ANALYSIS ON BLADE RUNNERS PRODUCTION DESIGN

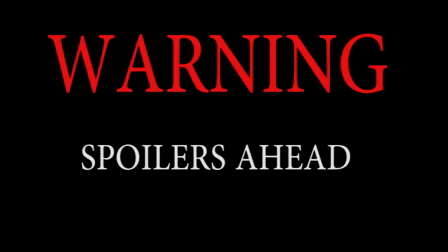(0:02)
Warning Spoiler Z,
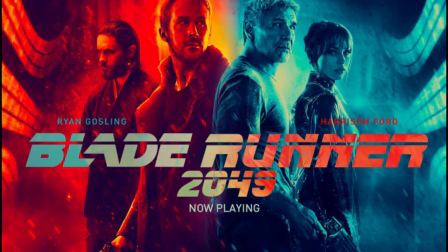(0:04)
today we dive into the production design of Denis Villeneuve's sequel Blade Runner 2049 Cinematographer Roger Deakins and director spent two weeks
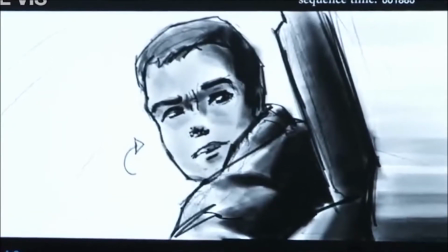(0:12)
with two storyboard artists Closed off in a hotel room in Montreal dreaming up the world of
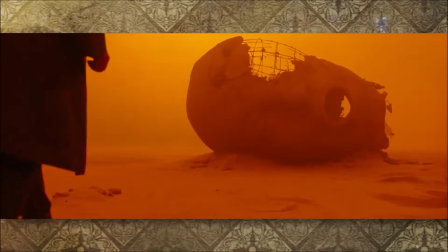(0:16)
Blade Runner 2049 and how to display it Dennis Kastner was responsible for the production design on the film and art direction was Paul Ingram The original film was based on a novel to Andrew's
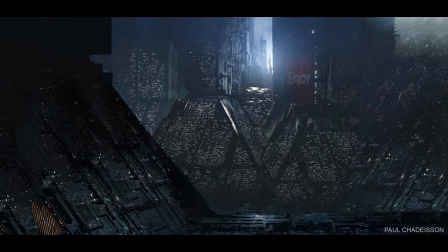(0:27)
dream of electric ship by Philippe K. Dick on what the future could be like in a realistic but stylized way.
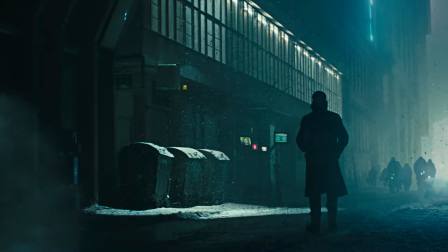(0:33)
Blade Runner 2049 has the same concept of a dystopian future and how dark the future could be, but also exciting at the same time.
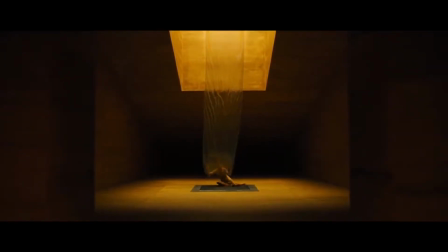(0:41)
The story revolves around replicants and humans. Replicants are bio-engineered humans working as slaves.
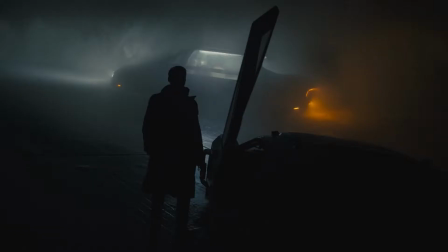(0:47)
The story is set around a Blade Runner known as Kay, who is played by Ryan Gosling, who is a replicant.
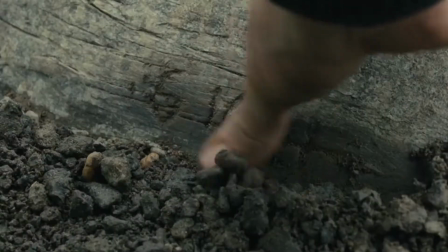(0:53)
He works at the Los Angeles Police Department. Kay uncovers a secret in a box beneath a tree of a replicant who died during a c-section.
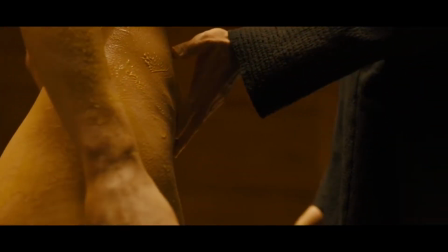(1:01)
Replicants are not made to reproduce and this is the first of its kind. Kay is set out on a mission to kill the child of the replicant.
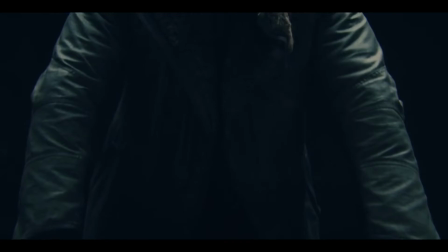(1:08)
The emotions I received from the beginning were feelings of mystery and excitement. The movie also tricked me with the plot twist towards the end.
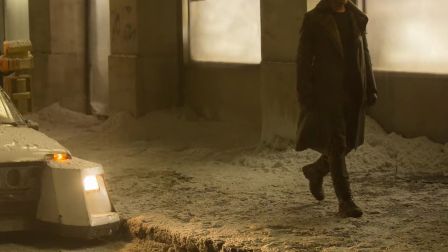(1:15)
Throughout the film the world is experiencing extreme global warming. The world is a much darker and more toxic place.
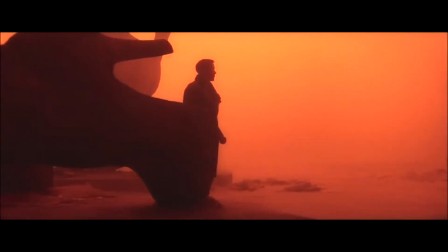(1:22)
Extreme climate change has left the most of the earth covered in rain, snow and dust.
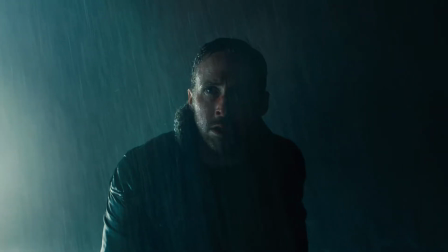(1:26)
It keeps me very interested and intrigued as this is the very reality and current state of the world that we are living in.
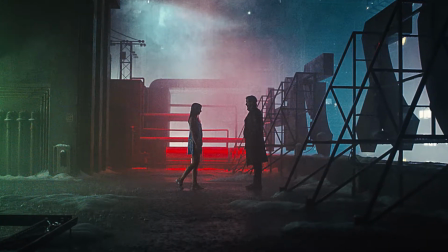(1:32)
In the film we see the technological advancements that have been put in place for human beings not to feel alone.
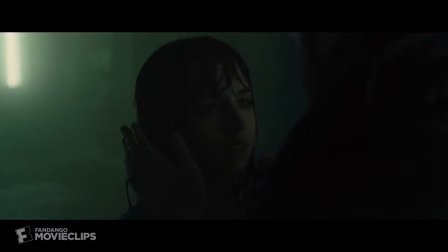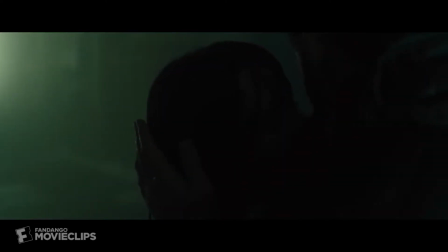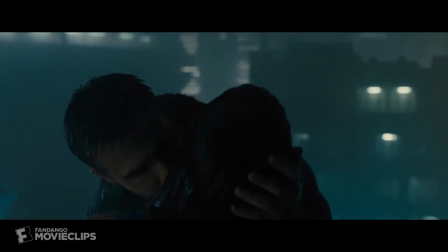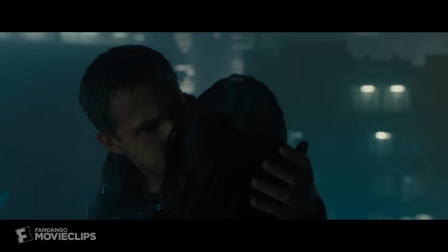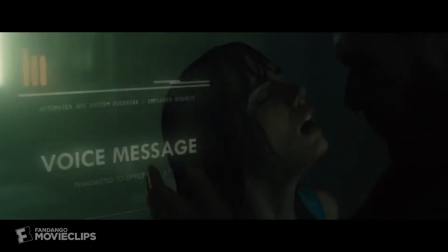(2:00)
These remind me of how in love we are with our phones and social media currently.
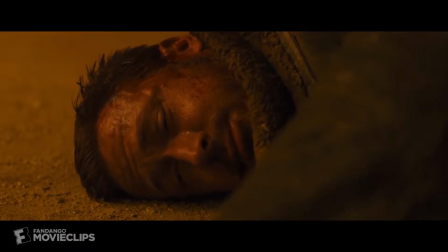(2:04)
We use technology to improve our lives but we depend on it too much and it consumes us.
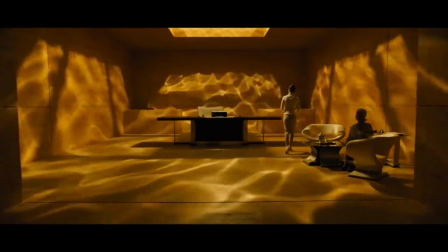(2:10)
The camera angles combined with lighting techniques were outstanding. Do I need to say more as they were done by Oscar winner for best cinematography Roger Deakins.
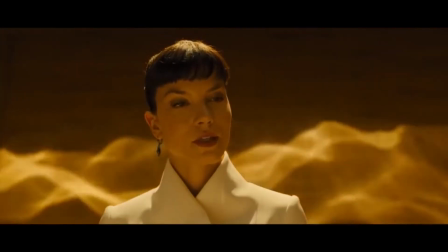(2:18)
My favorite visual from the movie is in the Tyrell corporation where there's a water effect reflection shadow on the walls.
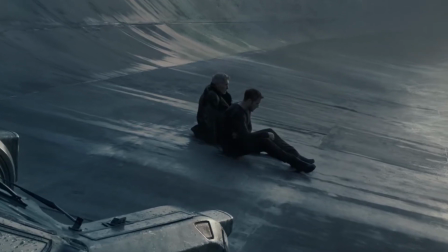(2:24)
The film is realistic and stylized we see a massive rising sea wall to prevent rising oceans from flooding LA.
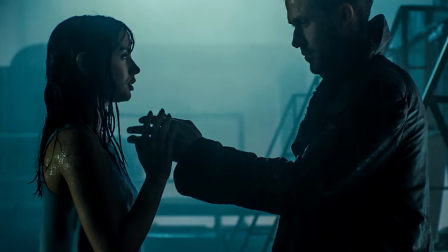(2:30)
The main character Kay is a lonely man and we see this through how he's attached to artificial intelligence lover played by Ananda Armas.
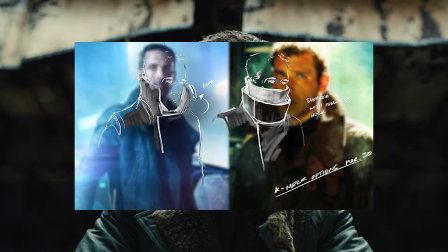(2:37)
Kay is wearing a leather coat with a big fur collar representing how cold his world is and hiding his face and identity.
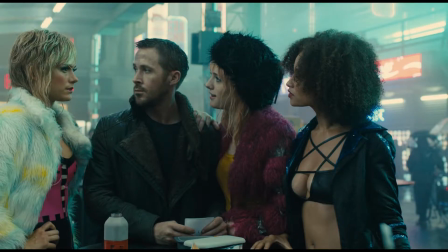(2:43)
A lot of these costumes use furs, feathers and leather in a world where we don't see any animals because of extreme global warming.
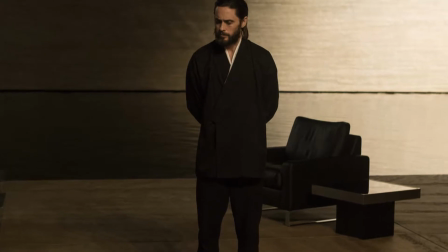(2:51)
Wallace's outfit is inspired by Japanese kimono and represents the design of his symmetrical office and home.
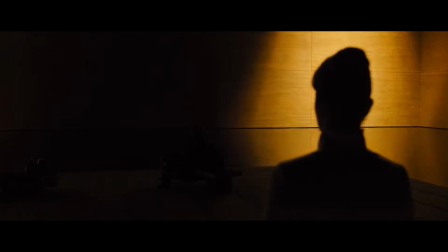(2:58)
The office walls and floors were covered in wood similar to an ancient temple that Kastner had visited years ago while working on a film in Kyoto.
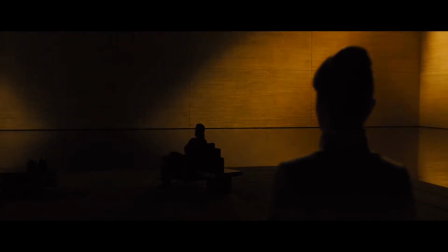(3:05)
It was an amazing piece of architecture, Kastner says. Kastner decided to replicate this same security mechanism for the futuristic office.
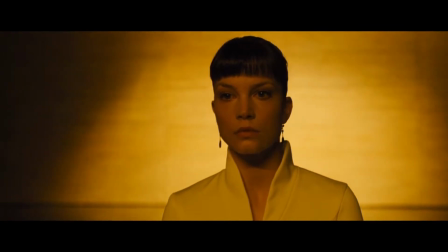(3:13)
He added a pool of water to Wallace's office because the sound is amplified when it travels over water.
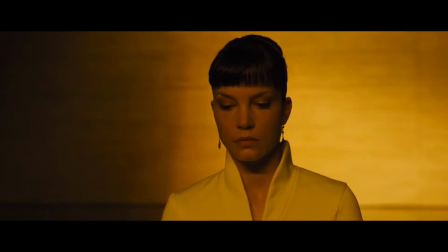(3:18)
It was Wallace's security system, Gasner says.
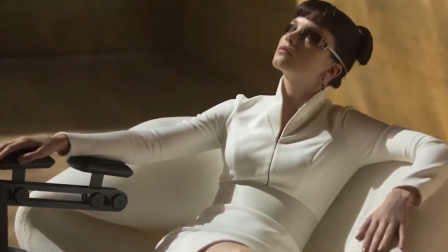(3:21)
We see character named Love played by Sylvia Hooks who works for the Tyrell Corporation in the colour white in the beginning of the film,
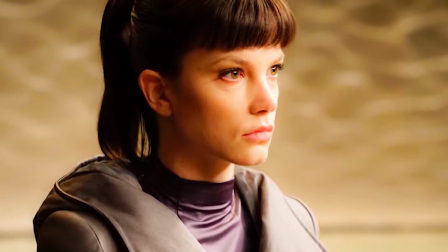(3:27)
which goes to a more grey and darker as she loses composure through the film.
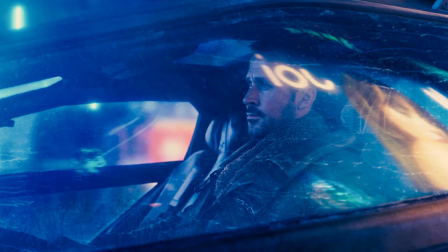(3:32)
We see Kay's character sitting in a car with lights hitting his window on the outside showing how cut off and lonely he is from society.
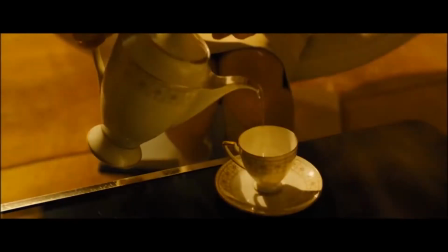(3:39)
We We see all characters in the film trapped in their own world one way or another. We see the upper world as crisp, clean, where the lower world is dirty, chaotic.
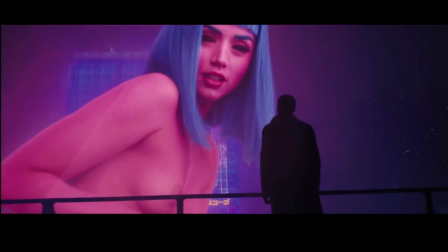(3:47)
Another scene when Kay walks past artificial intelligence hologram that represents the same face as his lover Joy but with black eyes.
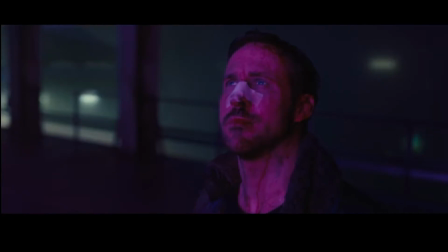(3:54)
I think this could represent that she is just a template with no personality to be purchased and shaped to your desire.